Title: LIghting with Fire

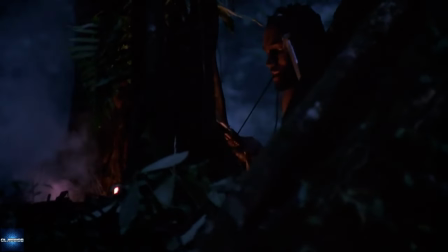(3:49)
You can combine real flames with electric lights, especially LEDs set to their flame or fire setting, and add some safe artificial smog or haze to sell the fire effect to gain both safety and control while controlling the brightness and the illumination in your scene more accurately. This technique allows for seamless integration, enhancing the overall impact of fire lighting.
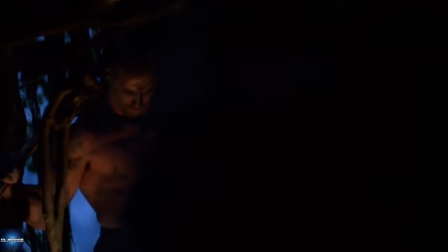(4:16)
My favorite example of this is in the movie Predator during this scene where Arnold's character Dutch is getting ready to take on the Predator one-to-one the film crew positioned orange light in the firewood which illuminated
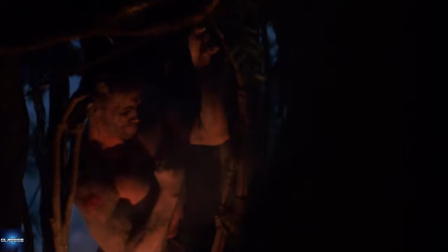(4:30)
most of the scene but still sold the effect with a little bit of smoke from what's called a smudge pot which is essentially a big smoky candle they used real flame in a couple of the shots which went
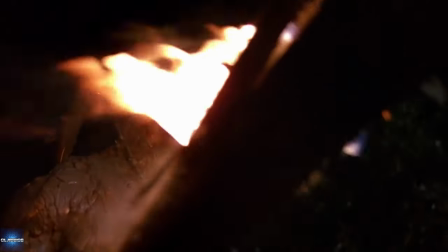(4:42)
a long way to sell the illusion when they're actually using probably a tungsten light since this was shot before the advent of LEDs. They also did a really great job of using foreground elements like the silhouette of tree trunks or branches to hide the
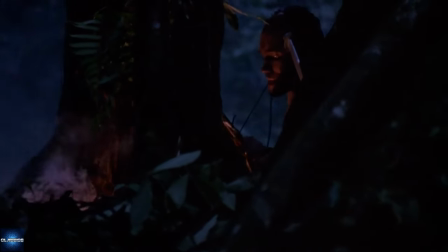(4:56)
source of the flame and just give the illumination of it so that you don't have this competing illumination. The ultimate goal of lighting a scene with fire is to strike the balance between realism and safety. A great way to achieve this is to use a long camera lens which will allow greater distance between the actor or actors and the fire in either the background or the foreground. It will look like they're right next to it but they can be 10 or 15 feet away. This is a great technique but to execute it successfully the actor can't interact with the fire in any real way because they're going to be a safe distance from that and this is what you want. You want your actors and your fire to be as separate as possible and hopefully only trained pirate technicians or stunt people interacting with the fire that know how to handle it safely.
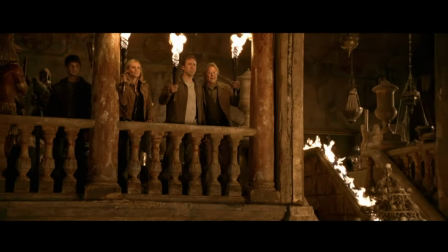(5:50)
Fire can be a powerful tool in your filmmaking arsenal, but it comes with a huge responsibility that's not always worth the effect that you get from it.
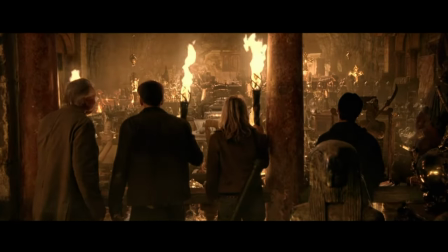(5:59)
Safety and creatively incorporating fire into your scenes will elevate your story and can captivate an audience. That's a wrap for today's video. I hope you've gained some value insights into the world of fire lighting.
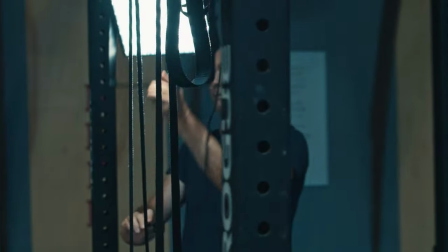(6:10)
If you found this helpful, check out Canon Masterclass. I have a ton more tutorials up there,
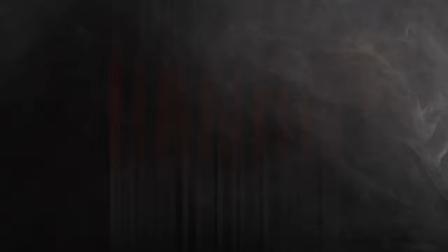(6:15)
everything from blocking to lighting to camera movement and detailed deep dives into individual cinema cameras. Thank you very much for watching. I will see you next time.